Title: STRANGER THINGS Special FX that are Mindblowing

What's going on, everyone? Kellen Reck here, and today we're going to do a quick VFX breakdown from Stranger Things.
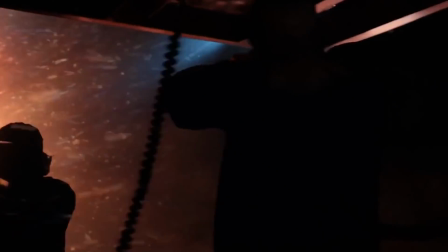(0:05)
We're going to look particularly at seasons 1 and 2, so no spoilers for season 3,
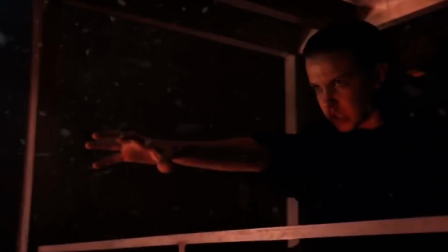(0:10)
and we're just going to look at some of the things that they did to create various effects throughout those 2 seasons. So let's dive in, let's check it out.
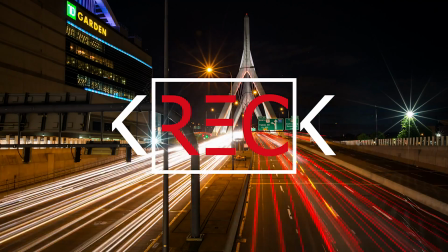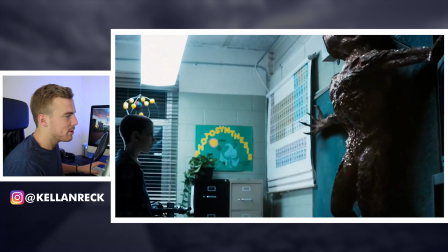(0:26)
Alright, so the first thing we've got here is we're going to look at the Demogorgon and its progression over the years. They did the Demogorgon in a number of different ways, so let's just see here. This is one of the final scenes from season 1.
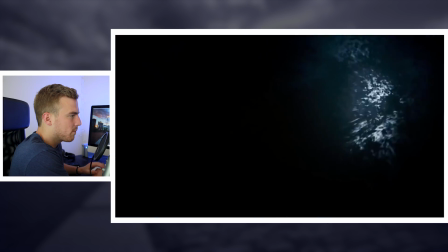(0:38)
Obviously, Elle here is using her powers, and she's sort of breaking the Demogorgon into this ash.
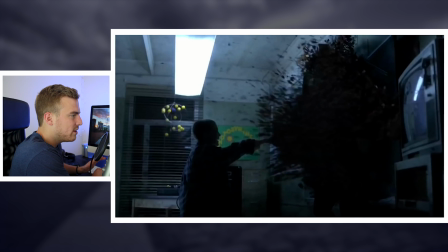(0:44)
Now, what do they do in this scene?
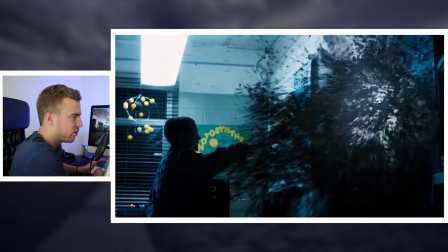(0:47)
Well, it looks like basically they just have a digital recreation of this monster, or a digital creation of this monster, 3D creation,
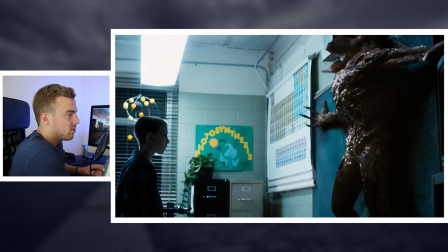(0:55)
and then they're using a particle effect to use the powers to basically turn the creation into a bunch of particles that scatter about the room, and then they have lighting effects and everything to make the lights go on and off.
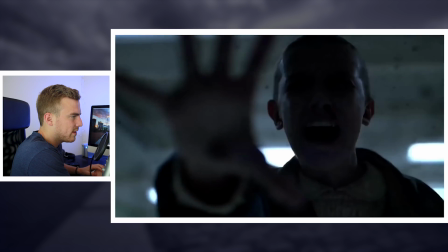(1:08)
Basically similar to the particle effect that they use in the Upside Down to create those spores, they're recreating here.
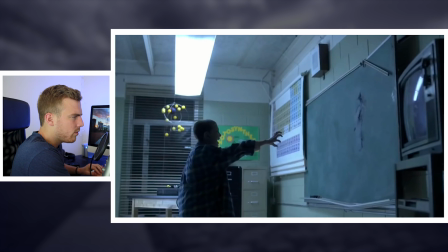(1:14)
So you can see this breakdown now. The room itself, this is your clean shot. They've got a rough little dent on the chalkboard, and then the metal here is broken and everything. And then what they do is they layer in these effects.
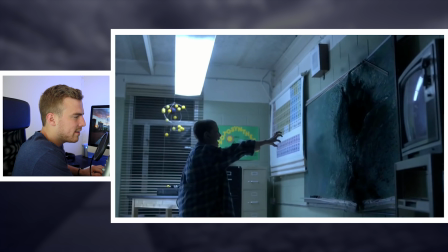(1:29)
What really adds to this is this layer here. This is creating a bit of a diffusion, so it almost shows like an energy field that's happening as she's using this power.
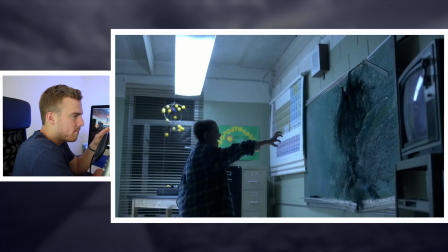(1:42)
Without that, you don't quite get the same feel. This feels very rough, very almost too crisp to be real.
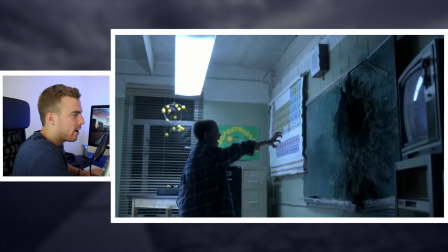(1:50)
So by adding that diffusion right there, you can see a nice energy field.
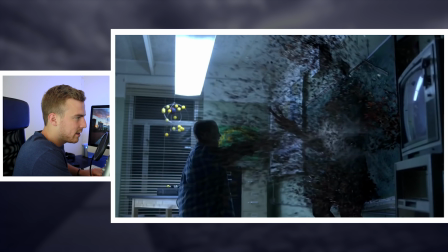(1:55)
And then you add in your monster, your particles, you blur them a little, add some motion blur, and that's where you have this effect.
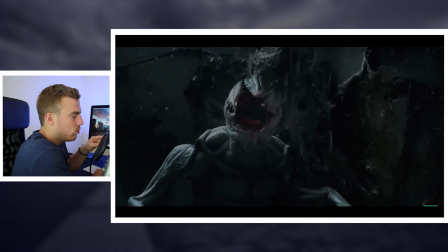(2:00)
What's funny as we jump into this next clip is you can see what they did a lot in season 1 was attempt to use practicals. So they're using a lot of practical effects in this early season. Number 1, because you're saving money. Number 2, because it's just a little bit easier once you have your costumes made.
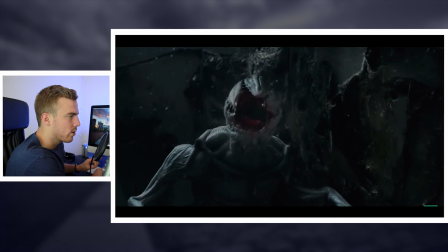(2:17)
So a lot of these scenes that use the Demogorgon, it's actually a real person in a suit.
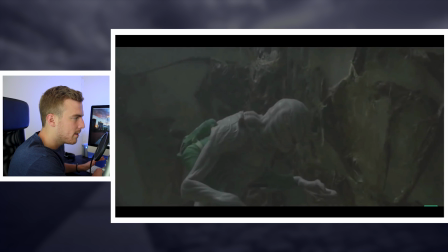(2:23)
So look at this. That's a real costume with a person in it. You can see there's green screen effects on the arms and on the back here. This is a real person,
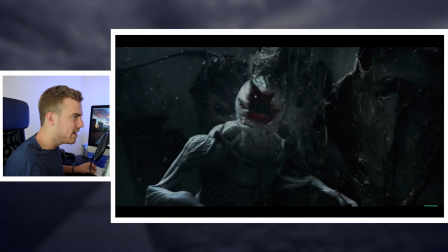(2:34)
and then they digitally add in the head so that they can basically remove the person's face and have the flaps of the flower, or whatever you want to call it,
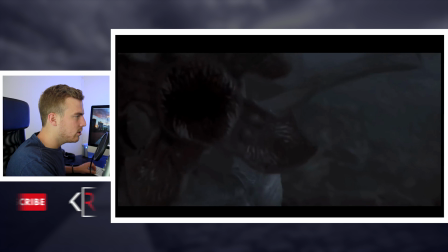(2:43)
on the face open up digitally. And you can see, look, in this shot, there's the person. This is the look of the costume, person's face right there. And then they can digitally remove him, add the teeth, do all that.
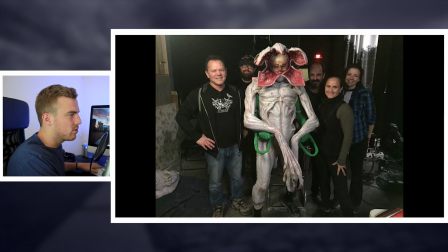(2:54)
And this is a photo of that costume. So this was a real stunt actor in a suit. Obviously, these green screen elements, you can see his real hands are right here, holding on to handles that make the arms move about. They can remove those green screen elements, remove his face, and then you digitally can play with the flower face here.
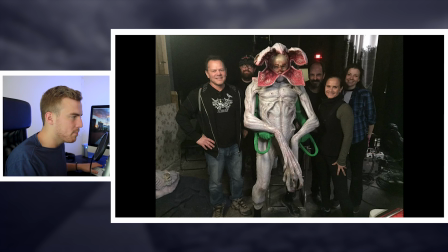(3:13)
So this was good for season 1, again, because you're saving money, but it's also giving the actors a sense of the size, the scale, the movements of this creature so that they know what they're dealing with. Because later on in the season, and in season 2, these monsters are digitally created, so the actors need to have a sense of what they're dealing with.
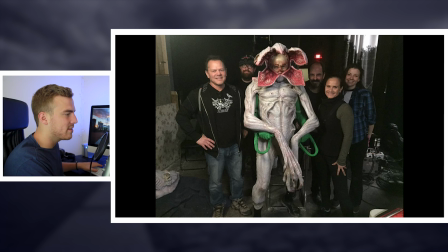(3:33)
By having this practical effect early in the season, they can get a sense of the movement, the size, everything about this creature, and it gives them a nice sense of frame, what they're dealing with,
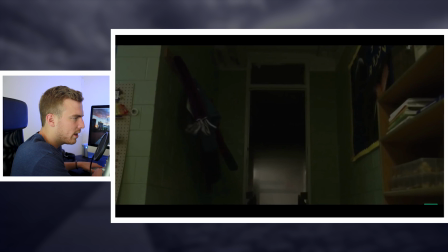(3:44)
and it can help them really get into the scene. You can see later in season 1, season 2, we start to have these digitally added monsters, just 3D builds, add your lighting effects, add them into the scene.
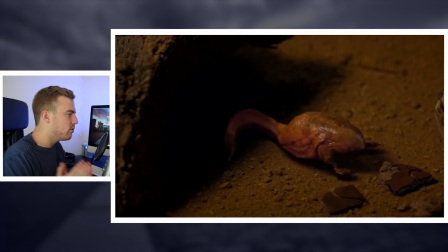(3:57)
Now, this is season 2, so what's interesting about season 2 is that the monster is a demodog now, so it's less of a humanoid creation.